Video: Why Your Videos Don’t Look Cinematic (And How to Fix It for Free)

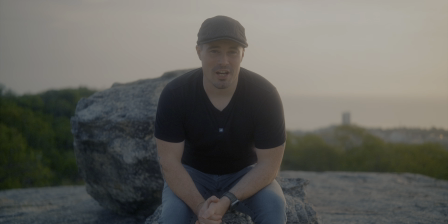4:02 So now we're also looking at a backlit shot, but it looks much better as before, because now the sun is like 5 to 10 degrees behind me and the background is also a lot darker.
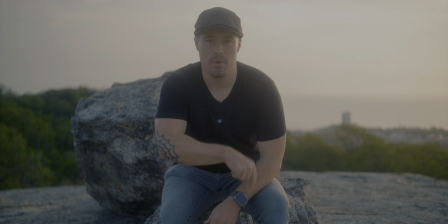4:12 So we're getting this nice backlight effect, which essentially generates a rim light around me here, what separates me a little bit from the background.
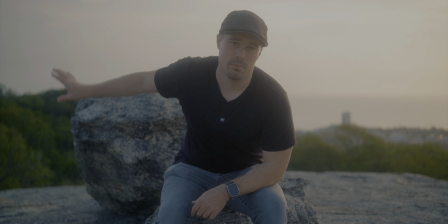4:20 And we're also having an ultimately darker background behind me, what looks better.
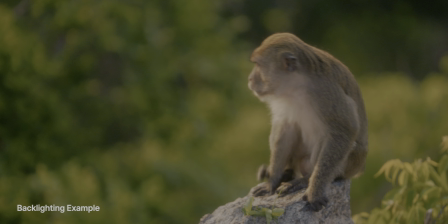4:25 And also for backlighting, I want to show you a few more shots here. You see those shots of the monkeys I took.
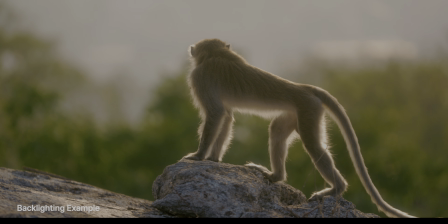4:31 A lot of them are backlit, which looks really nice because the sun nicely catches in the fur, which gives it a really nice rim light effect.
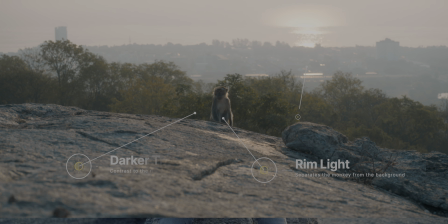4:40 And there it was a lot easier to capture because I could just move my camera really low to the ground, and that ultimately gave it a better background, so there's not a burnt out sky behind it.
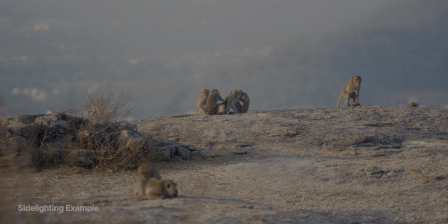4:50 That's why these are really good examples for good looking backlit shots. But as you you can see here, for example, I also have some with side lighting, and they also look great.
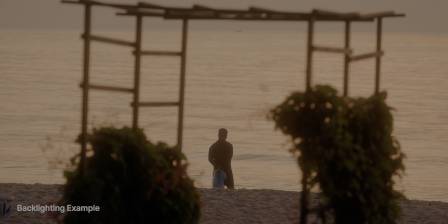4:58 So it's the same with people, with landscapes, and with animals, and everything else essentially.
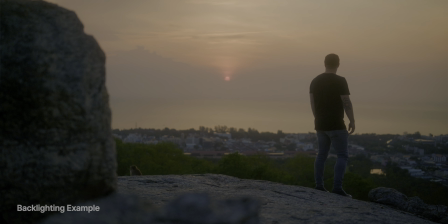5:04 Like even if you shoot objects like buildings or so, if you use side and backlighting, it usually looks better. And one tip more, I get all those shots in log, f-log2 on the Fujifilm X-M5 and s-log3 on the Sony camera, because those picture profiles give more dynamic range. So especially if you have backlit situations, also side lighting, then you can see more detail in the highlights and shadows at the same time, what makes the shots look better. It's also not much color grading. I made another video about that some time ago that I will link in the description.
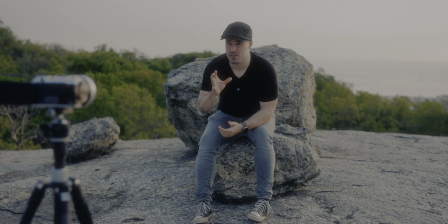5:35 There I show you how to shoot a log, and it's beautiful that we can do that today with cameras as affordable as a Fujifilm X-M5, because when I started out about 20 years ago, all of that was not possible at all.
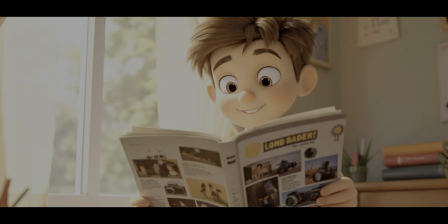5:49 There was a time not too long ago when a kid dreaming of filming their hobbies could only dream.
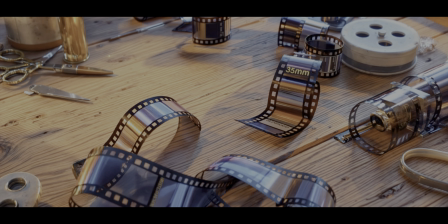5:57 Cameras needed film rolls, so every second of footage burned through your wallet.
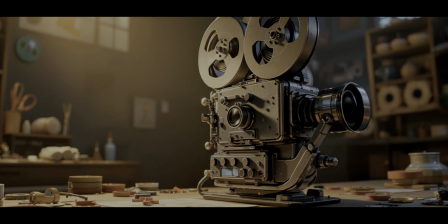6:03 But things changed.
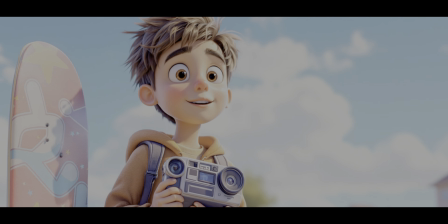6:05 Cameras got smaller and cheaper, so that same kid could finally capture every failed kickflip.
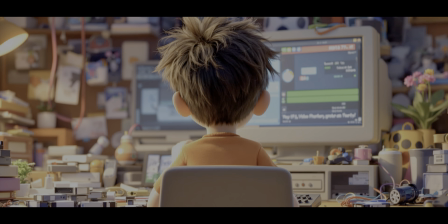6:13 Sure, the footage wasn't the best, and getting it from tape to a computer, a nightmare.
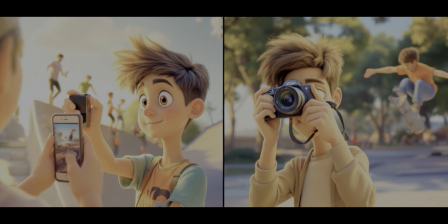6:20 So phones turned into camcorders, DSLRs into little cinema cameras, and all of a sudden,
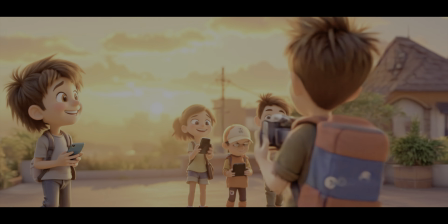6:28 filmmaking wasn't just for professionals anymore. It was in everyone's pocket.
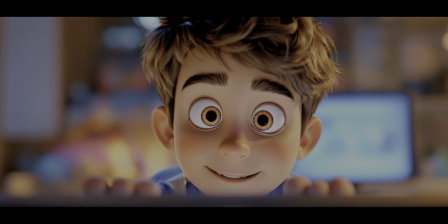6:33 And now, we've taken it one step further.
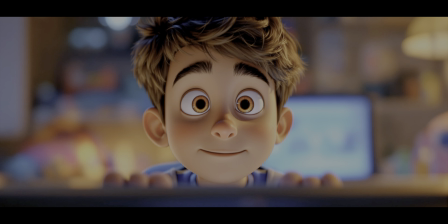6:37 Type a few words, let AI do the rest, and boom, your video's done.
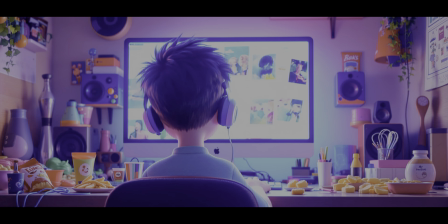6:43 No sunburns, no bad takes, just endless videos without ever leaving your chair.
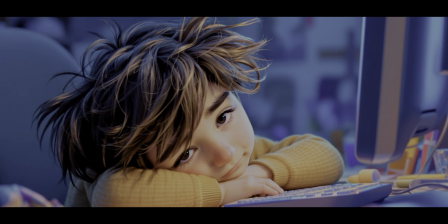6:50 Sounds fun, right? No? Then don't forget.
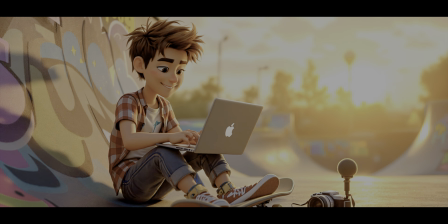6:55 These are just tools to enhance your videos, but don't replace the process.
Speaking of tools, that whole little animation you just saw was all generated with Artlist's new AI video generator, which is also the sponsor of today's video. Here's how it works.
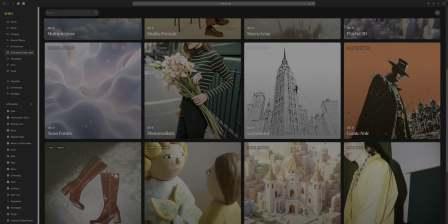7:10 You start by choosing one of the many styles your video should have from Artlist's carefully curated collection,
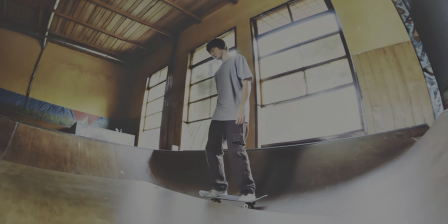7:16 which also includes some photorealistic and actually pretty cinematic ones. You will definitely find something that fits your imagination.
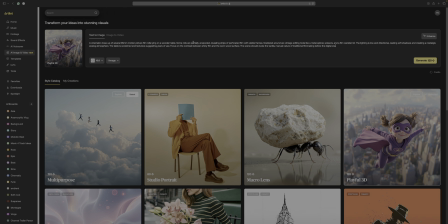7:23 Then you come up with a simple idea and describe it. Your description might not be detailed enough though, which is why Artlist helps you to avoid burning through credits. You just click the Enhance button to refine it, and of course you can still change it up if needed. From there, just click Generate and it creates a first image based on your prompt. If it's not exactly what you were hoping for, no problem. You can tweak your prompt, adjust the setting and regenerate until you get the perfect shot.
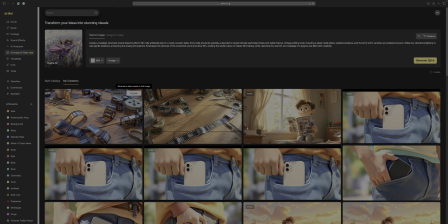7:50 After you got the image you're looking for, select it for animation, choose the time and resolution of the clip, and either use the suggested prompt from Artlist, change it up or create your own. Click Animate and your image is being turned into a video clip.